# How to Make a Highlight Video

In basketball, you can easily afford to dedicate 5 minutes here and there to close-ups only.
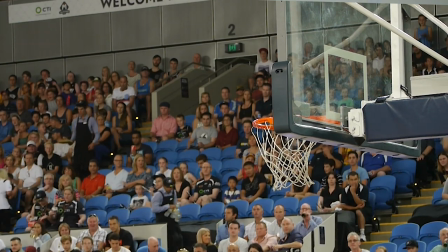[4:14]
For example, you can lock in your camera in a position that gives you a close-up shot of the basket and just record a few shots going in. Preferably, you want to be shooting these close-ups earlier in the game when the score is not as meaningful as it is in the fourth quarter,
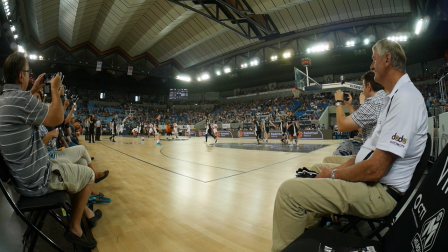[4:27]
for example, where you really want to be focusing on the action. Or you can even do it during the warm-up session before the game even starts.
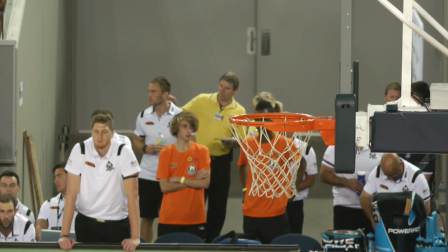[4:35]
That way you don't have to worry about it later, and it'll give you more time to dedicate to tip number 4, which is get as much cutaway content as you can.
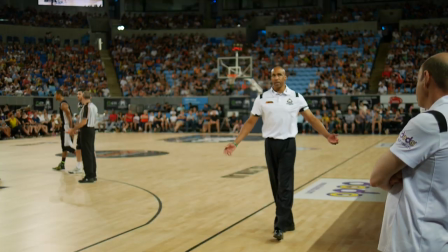[4:43]
We're talking crowd shots, scoreboard, team bench, coaches, referees, anything that will add variety to your footage.
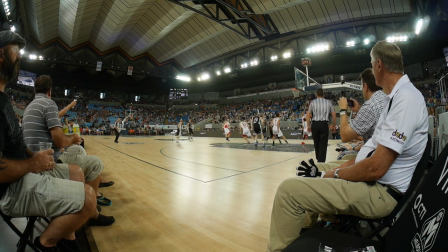[4:50]
Because if you're in a small gym, for example, there's a good chance that your crowd shots are going to be limited. So
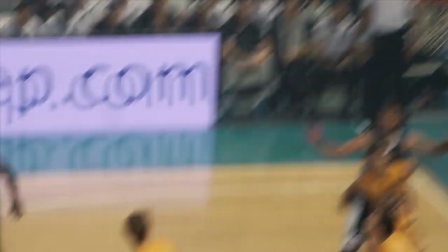[4:57]
cutting to a reaction shot to the bench or to a referee after a three-point helps keep things fresh.
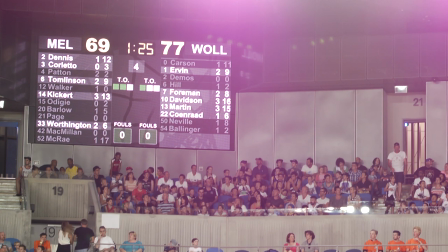[5:03]
Also, cutting to the scoreboard from time to time helps the viewer keep track of the score. And finally, tip number 5, never let facts get in the way of a great story. See, I told you we'd get there. So what does that mean? It means that from a viewer's perspective, perception is reality. What you see in front of you on your screen must be true. So now, I'm not suggesting that you bluntly lie to your audience by changing the outcome of the game or making one team look much better than they were. What I'm saying is you should use those cutaways and close-ups I made you film to enhance the look and feel of your video, and perhaps make the game itself look a bit more exciting than it actually was.
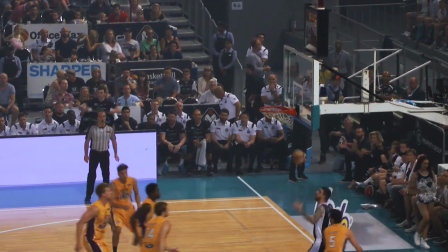[5:45]
Take this play for example, a simple jump shot like many others. Let's look at how we can enhance it with the use of close-ups and cutaways.
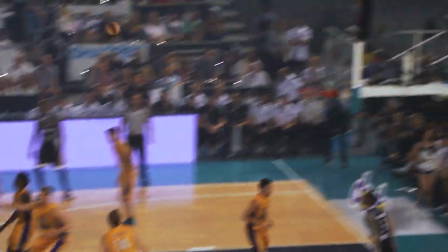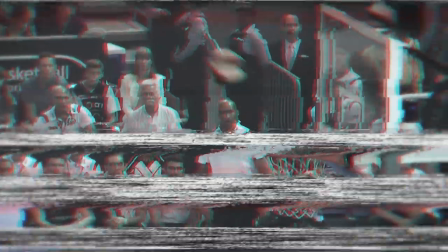[6:02]
So let's rewind and break it down properly.
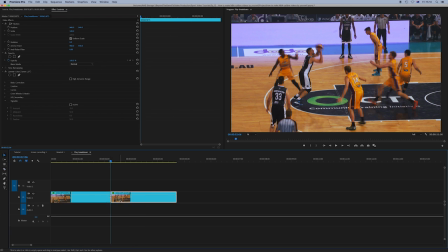[6:05]
First of all, I decided to change the tempo by doing a bit of speed ramping in the middle of the shot and slowing it down to 50%.
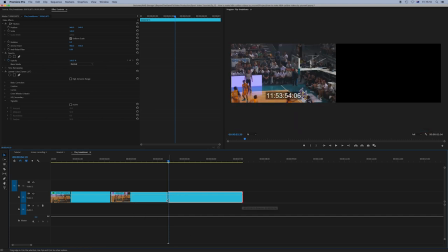[6:13]
And then what I did is that I zoomed in really quickly on the shot.
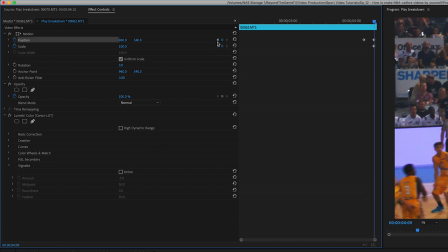[6:18]
Obviously, by doing that, you lose a bit of quality, but it's a very quick zoom, so no one's really gonna notice it.
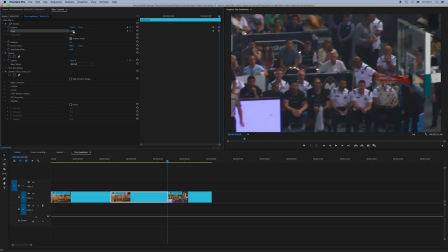[6:24]
But then what looks like the final shot that's fully zoomed in is actually a different shot. It's one of those close-ups I've been going on about for the last 5 minutes. So that one is full resolution, not zoomed in at all.
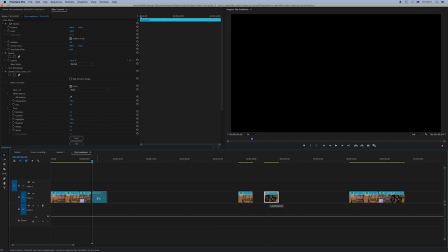[6:38]
And finally, I added the reaction from that kid in the crowd just to give that play a bit
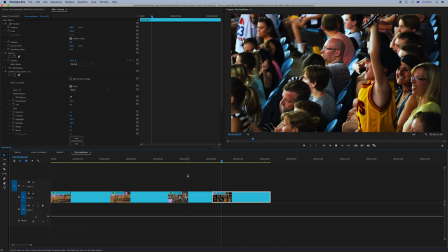[6:43]
more emotion and also allow me to cut to something completely different in the next shot.
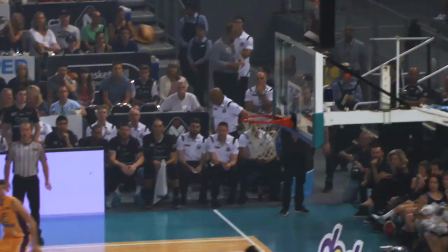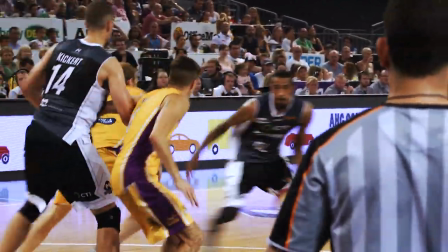[6:55]
Here's another little trick. Find two plays from the same player and just take the little bits and pieces
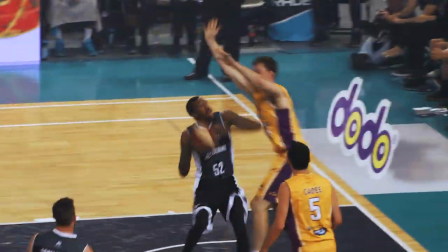[7:01]
from each play that you really like and mash them all together into one quick edit.
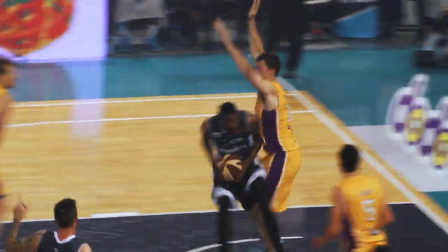So yeah, once you've mastered the art of filming cutaways and close-ups before and during the games, you can start using more and more of those in your edits, and with a bit of practice, your videos should now look a little something like this.
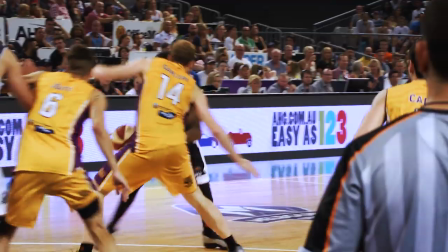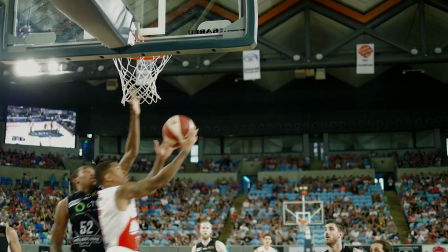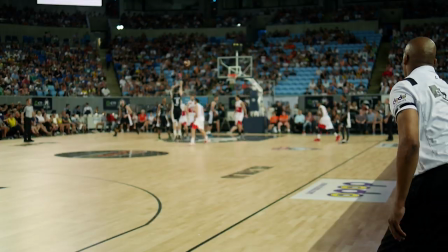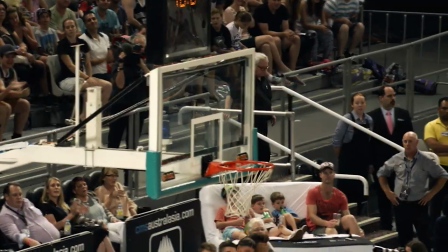That's it for me guys, so if you have any questions, leave them in the comments. If you enjoyed the video, please let me know by giving it a like. And if you enjoyed it so much that you want to see more, then subscribe to this channel and I'll catch you next time. Peace.